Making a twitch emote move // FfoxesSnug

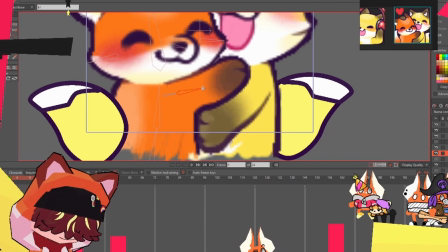4:23 After some more tweaking and making sure that everything works properly, I finally felt happy with how the orange fox was rigged up.
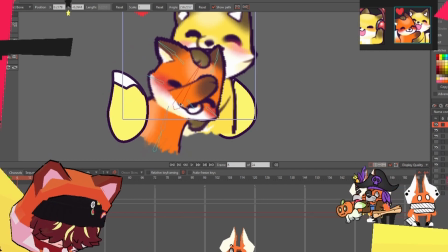4:30 So now it's time to animate, I guess.
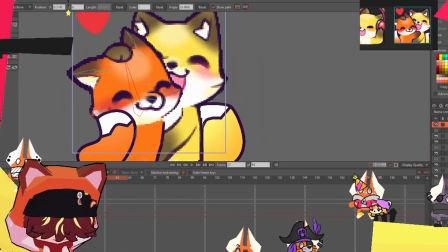4:38 The animation progress here is a lot of back and forth.
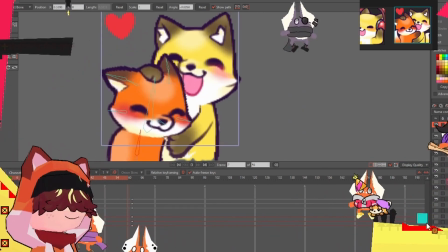4:41 You just see me constantly flicker between 2 states and just make sure that the transition between those 2 states works out well.
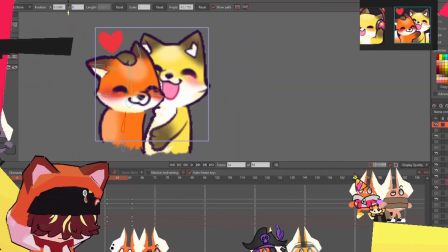4:49 It's not really one thing I can talk a lot about in theory, but it's something I can do a lot in practice and just,
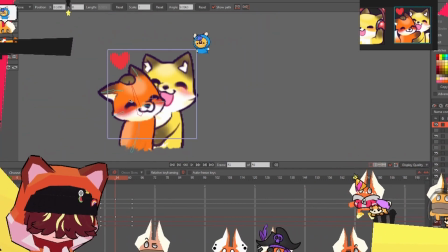4:56 I don't know, have an eye for and know what to look for. If
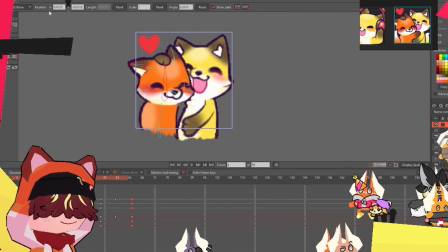5:00 I were to actually want this footage to be readable, then I would have to play it in actual speed,
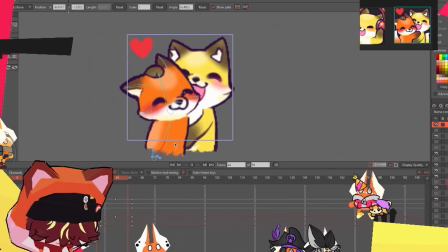5:05 but then the YouTube video would end up being like, what, I don't know, an hour long. So yeah,
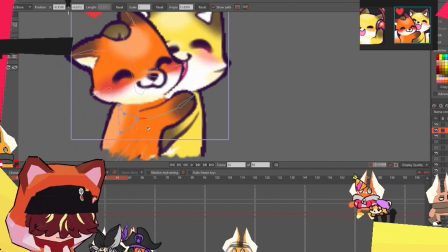5:12 basics here are just focus on one thing, and then add the next thing, and then add the next thing, and hope that altogether it's gonna look good.
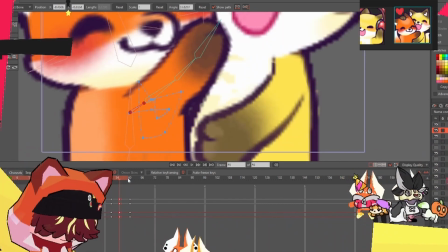5:19 Trust the process.
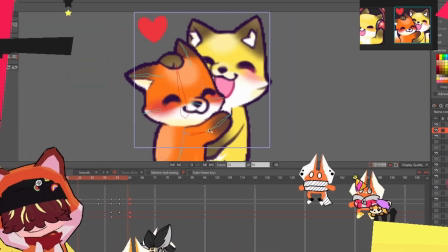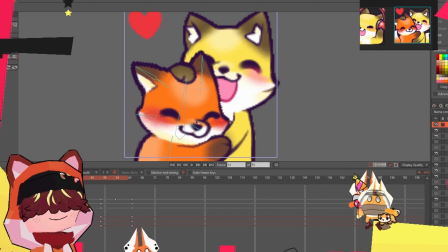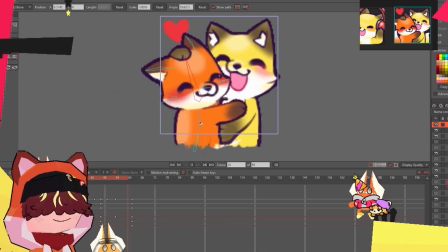5:33 Here I tried applying a little bit of squash and stretch to the head. As some of you might know, I'm in love with squash and stretch, and if I can,
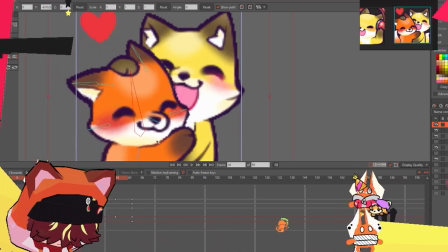5:41 I will squash and stretch because it just makes everything feel a little more alive,
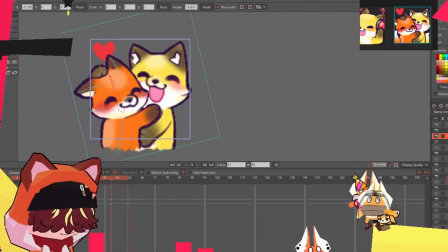5:45 less stiff, less like it's one drawing and more like it's many drawings that just have a little bit of inconsistency and wiggliness
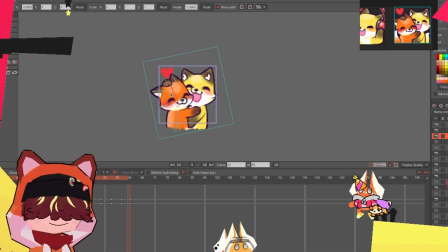5:52 to them.
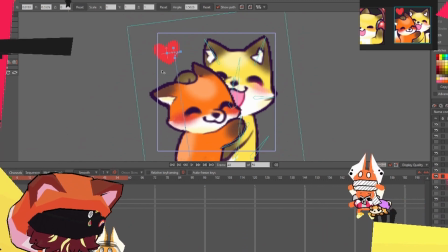5:53 But in this case, it didn't work out that well, so I ended up scrapping that and just squash and stretch the entire fox instead of just the head.
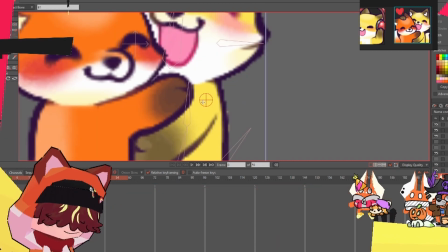6:06 As you can clearly see here, it didn't matter that I couldn't perfectly recreate the one blush on the yellow fox,
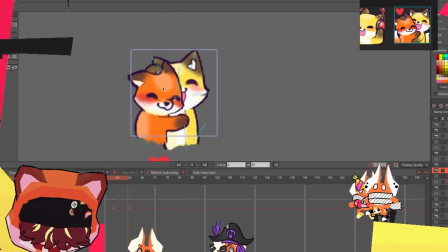6:12 because for the few frames that you see the other blush,
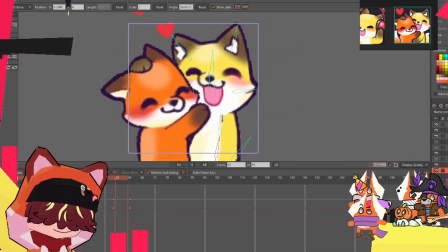6:17 your eye will just autocorrect it for you and just take the information that it has of the one blush that is constantly
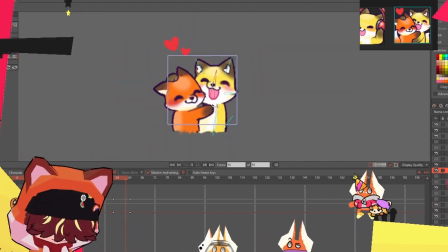6:22 visible and just apply it to the other blush. Besides, this is 28 by 28 pixels as I mentioned before, so it really doesn't matter,
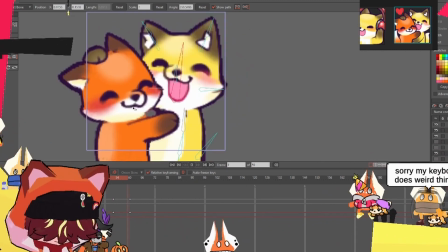6:29 and you know, trying to perfectly recreate what isn't going to be visible at all,
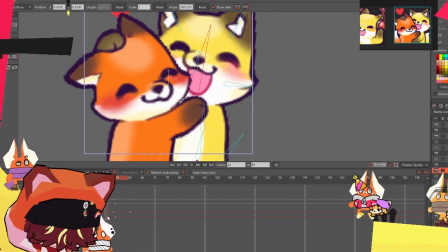6:35 or barely visible at all, is just not worth the effort.
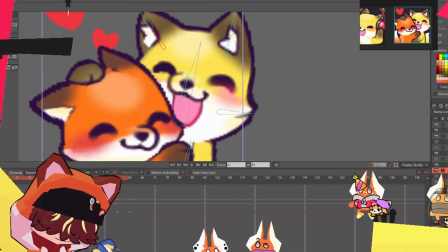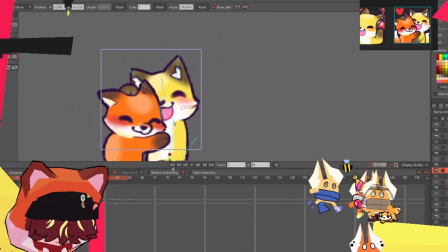6:46 When it was time to add the yellow arm to the fox, I realized something.
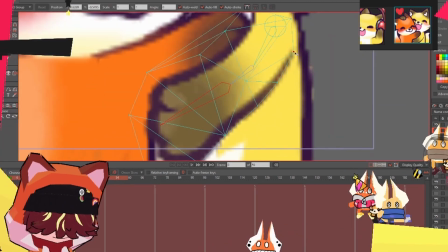6:52 In the still image, the yellow fox is holding up or catching the orange fox.
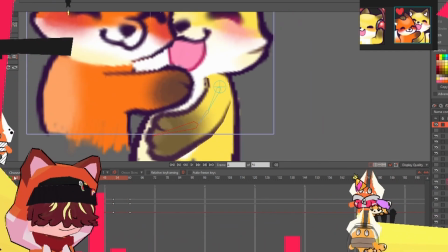6:57 But when the orange fox is snuggling like that, the arm would have to travel all the way down and all the way up.
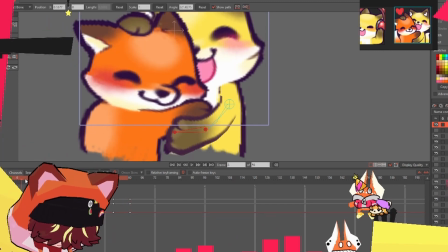7:03 Like, the arm would kind of have to hold the entire orange fox, and like, it took me a while to figure out what I'm gonna do here,
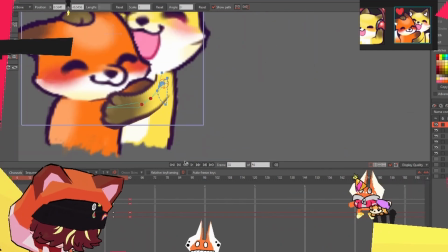7:11 because I did not take into consideration how the yellow arm is gonna move when I was planning this all out in my head.
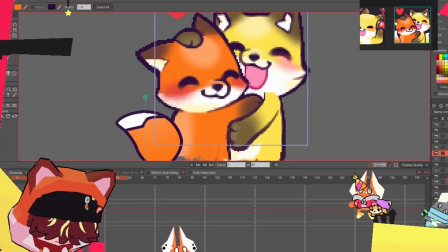7:18 So yeah, took me a few tries, but I got there in the end.
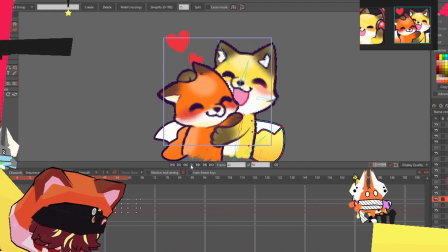7:25 And with that, we're pretty much done. Video over. The whole VOD was 5 hours long, and this snippet specifically was 2 hours,
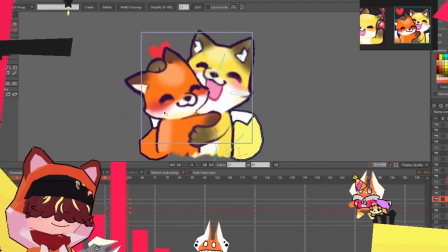7:33 shortened down to like 8 minutes, so the frame rate here is 2000, or over 2000.
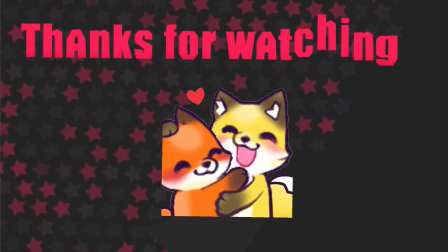7:38 Yeah, I'm pretty much happy with the result and how everything turned out.
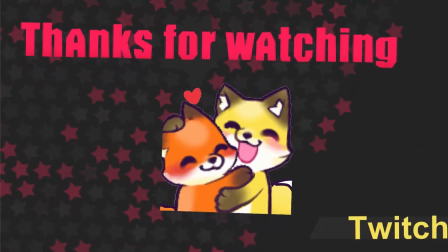7:43 If you would like to see more videos like this, let me know in the comments, and see you next time.
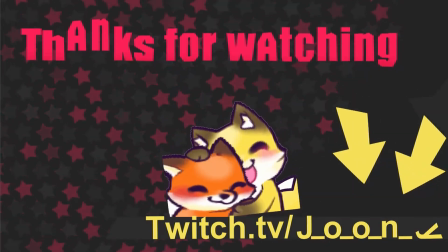7:48 Oh, and follow my Twitch if you want to see more stuff like this in actual speed. Non-edited. Bye!